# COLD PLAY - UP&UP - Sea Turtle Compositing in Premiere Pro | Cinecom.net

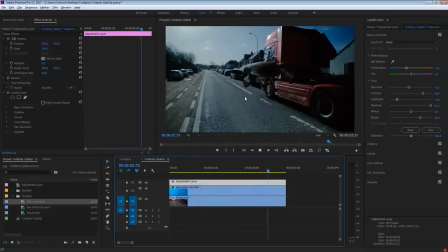[12:21]
As you can see now, the sea turtle fits in a lot better by doing this overall grading onto the two shots. There's one last thing that we have to do, and it's very important as well, and that is kind of matching the motion of these two shots.
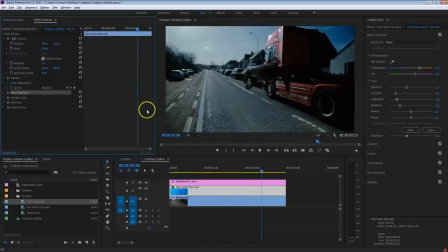[12:33]
So the sea turtle has a kind of motion, and we've already limited that with the warp stabilizer here, but me walking on the street also has a particular motion. Now, ideally, you want to do some kind of a motion tracking here, but since we are in Premiere, we don't have that much options, so we're going to do this a bit more manual.
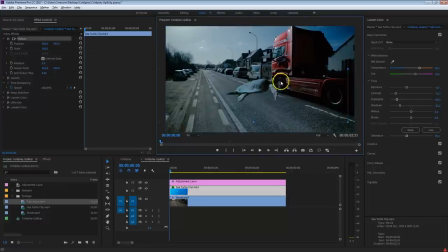[12:51]
I'm going to grab the sea turtle, click on the motion, and kind of drag that clip to a starting position where you want that sea turtle to start. And that's going to be somewhere right here on the left side. You can also increase the scale if you want to, or decrease that more if you like so.
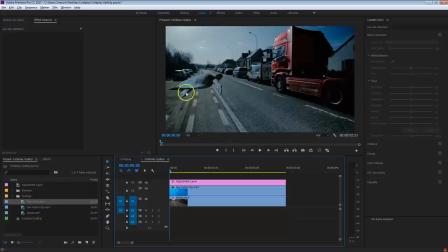[13:08]
And we're going to take a look at what kind of happens here in the street shot. And as I'm starting, I'm kind of going up with my camera here a little bit, as you can see here at the truck. So I'm going to create a keyframe for the sea turtle here for the position. And look for the highest point where I'm kind of going up with my camera, somewhere like that.
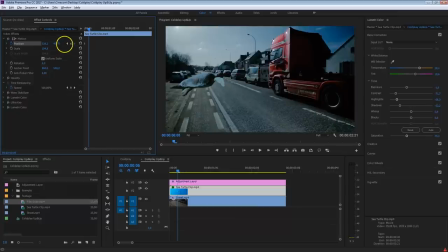[13:27]
And now what I'm going to do with that sea turtle is bring that down a little bit so that it kind of flows with my motion. Then next, I'm going down a little bit until here. And now I will push that sea turtle up again. But also make sure to look at that sea turtle because it's moving a little bit too.
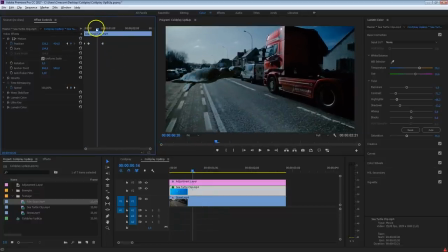[13:45]
Now what you can do is also add extra motion. Right here, the sea turtle is kind of pushing his arms down. So at that point, it would be convenient if the sea turtle will go up as well. So what I'm going to do here at this point, where it's kind of pushing itself, I'm going to create a new keyframe, go a little bit forward, and kind of push that sea turtle up.
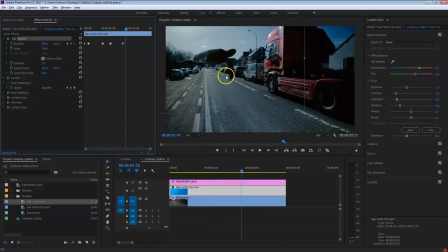[14:04]
Now, since this here is happening, a natural reaction would be that I'm also adjusting my camera motion. So I'm going to stand on the exact same point here, where the sea turtle is going to start by swimming upwards, and I'm going to create a keyframe for the street clip here as well,
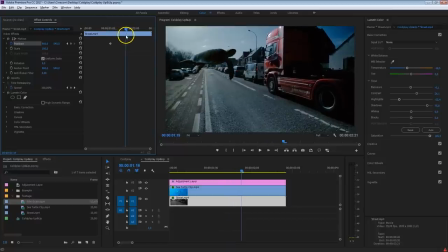[14:20]
for the position. And as it's kind of going upwards, I'm also going to move my camera up, like that.
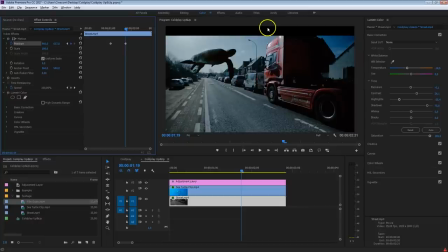[14:27]
Now we're kind of getting this black bar because, of course, the clip wasn't larger than this area. So just scale that up a little bit so that we have some more headspace. and that movement matches a bit better now.
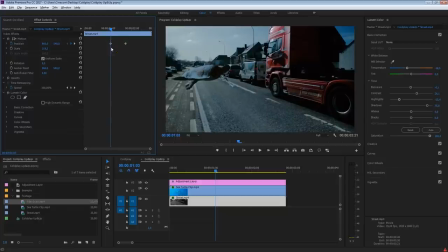[14:38]
There is still one important thing that we have to do, and that is something that I'm always hammering on while making tutorials, and that is to make smooth keyframes, and that will smoothen out the motion as well and make it a bit more realistic.
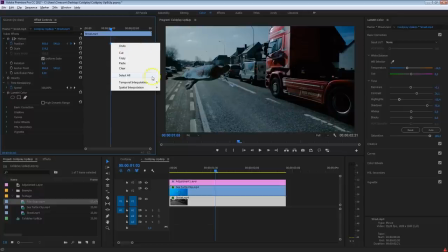[14:48]
So just select the keyframes, right click, and go to temporal interpolation and just select Bezier.
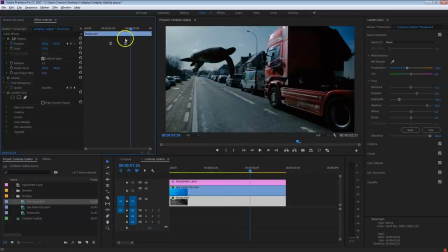[14:54]
And this will kind of start more smoothly and also end more smoothly. And we're going to do the exact same thing for the sea turtle.
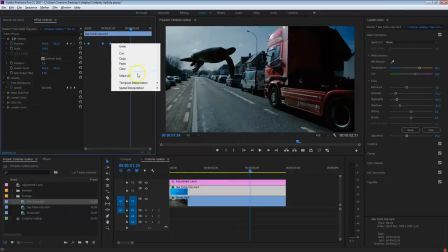[15:00]
Also select those keyframes, right click on them, say temporal interpolation and Bezier.
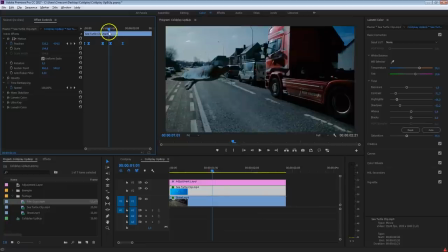[15:05]
And now the movement is a bit more smooth. And perhaps the sea turtle is going a bit too high here, so you want to adjust that. And this is something that you can continue doing. Just look at the motion of the sea turtle and the motion of your shot and try to match them somehow.
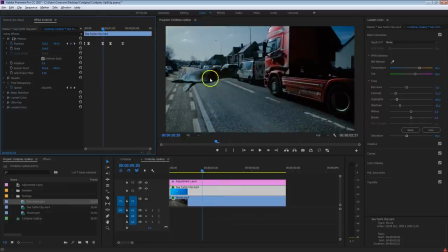[15:22]
You can also create extra motions by animating the sea turtle and your shot. And definitely by adding these extra motions here into it, you can make it look more realistic. But again, it's pretty hard to do in Premiere since we don't have any motion trackers. And this looks pretty okay now.
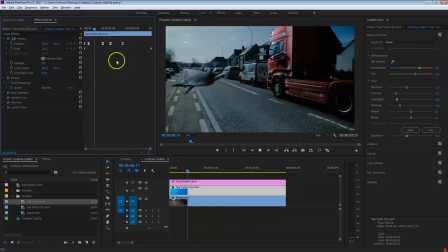[15:38]
And this is also, again, a process that takes some time. If you're going to download the project file, you'll get the original one that I've created, where I spent a bit more time into this motion. But I believe that you get the idea right here. It's, again, the same thing with the keying as well. You want to go back and forward the entire time, move your keyframes around to look for the correct motion.
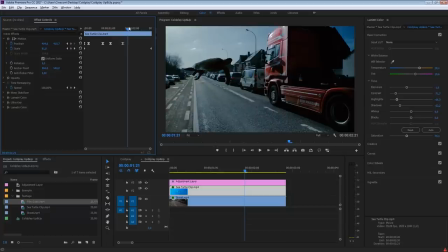[15:56]
Now, one last thing that I want to add in here before we're going to add the grain to this shot is also add a glitch in the autofocus. And with that, I kind of mean that we have to focus on the sea turtle, and then it kind of pushes back and forward as the sea turtle moves, which is a very common artifact,
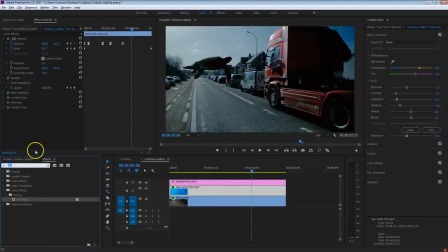[16:12]
which will make it look a bit more realistic as well again. Head over to your effects library and search for blur, and you could find right here the Gaussian blur.
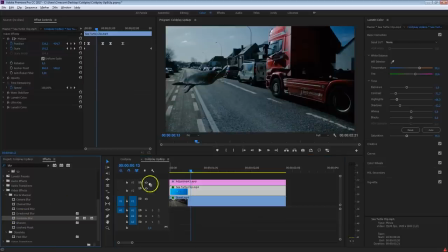[16:23]
And just select any point here in your timeline, just drag that Gaussian blur to both the sea turtle and to the street.
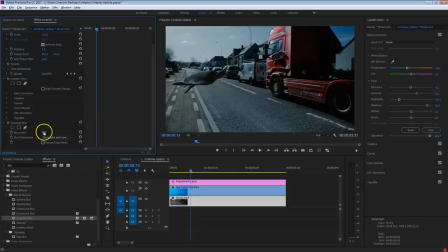[16:28]
And let's start with having the street more out of focus. So add a little bit of blur to it, something like 10 or so, like that. And I'm going to create a keyframe for that. Then go to your sea turtle clip, and also here for the Gaussian blur, make sure to set its keyframe for 0, as you want to make sure that this one here is sharp at this point.
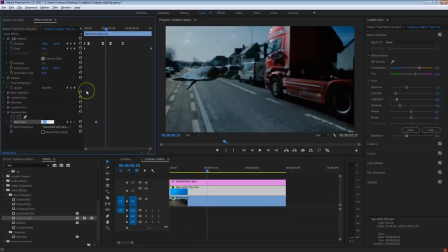[16:46]
Go a bit further in time, and right here now I'll make the sea turtle blurred out like that, so make that 10. And the street here, I'm going to make the blurriness now 0. So I'm doing the opposite thing here. And what kind of happens now, I'm kind of doing a focus pull from the sea turtle to the back, as you can see right here.
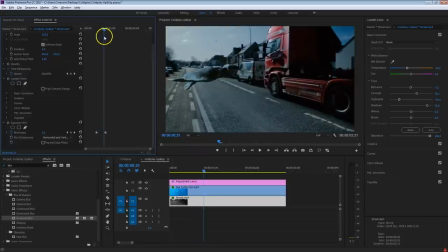[17:05]
This is kind of that autofocus glitch. We're going to make sure that it comes back to the sea turtle. So just go a little bit further in time again. I've got the street selected here, so I'm going to set the blurriness now to 10 again. So we're going from 10 to 0 to 10. And the same thing for the sea turtle here on that same point.
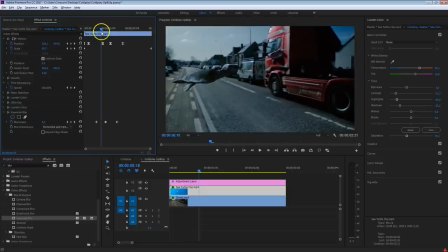[17:22]
I want to bring that back to 0. So now we're going with the focus to the back, and then it comes again to the front.
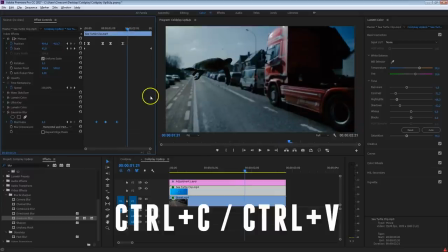[17:29]
And if you like, so you can kind of copy paste this as well and make that happen another time.
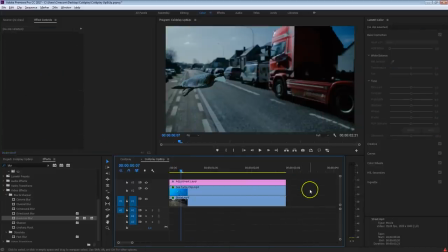[17:36]
So it's definitely clear that there's a glitch in the autofocus, something like this. And this also, again, makes it a bit more blend-in because the camera effects are reacting both on the sea turtle and the background.
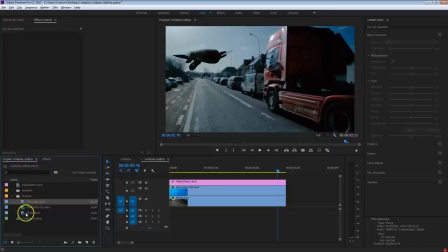[17:50]
And finally, what I want to do is that grain effect, also that here you can find in the project file if you're going to download that. Just drag that on top of everything like so, select the grain effect, head over to your opacity,
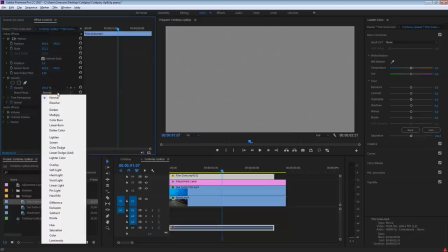[18:03]
and from here I'm going to set the blend mode to the vivid light.
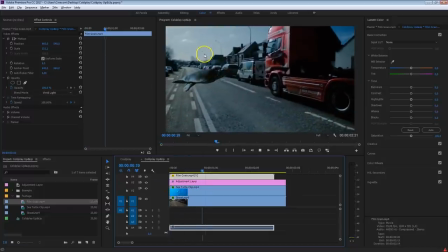[18:07]
It will work very subtle, but it will add kind of this old film look to it, this grain, which is again on top of everything, so that way it kind of matches these two shots more together as well.
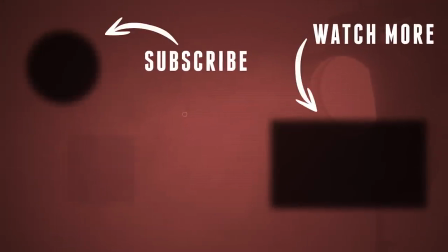[18:20]
And that was it for this pretty long tutorial, but I also hope that you've learned some new techniques inside Premiere Pro.
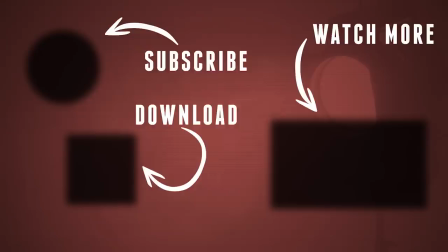[18:26]
Thank you so much for watching. Again, there's a link in the description below to download this project file. And as always, stay creative.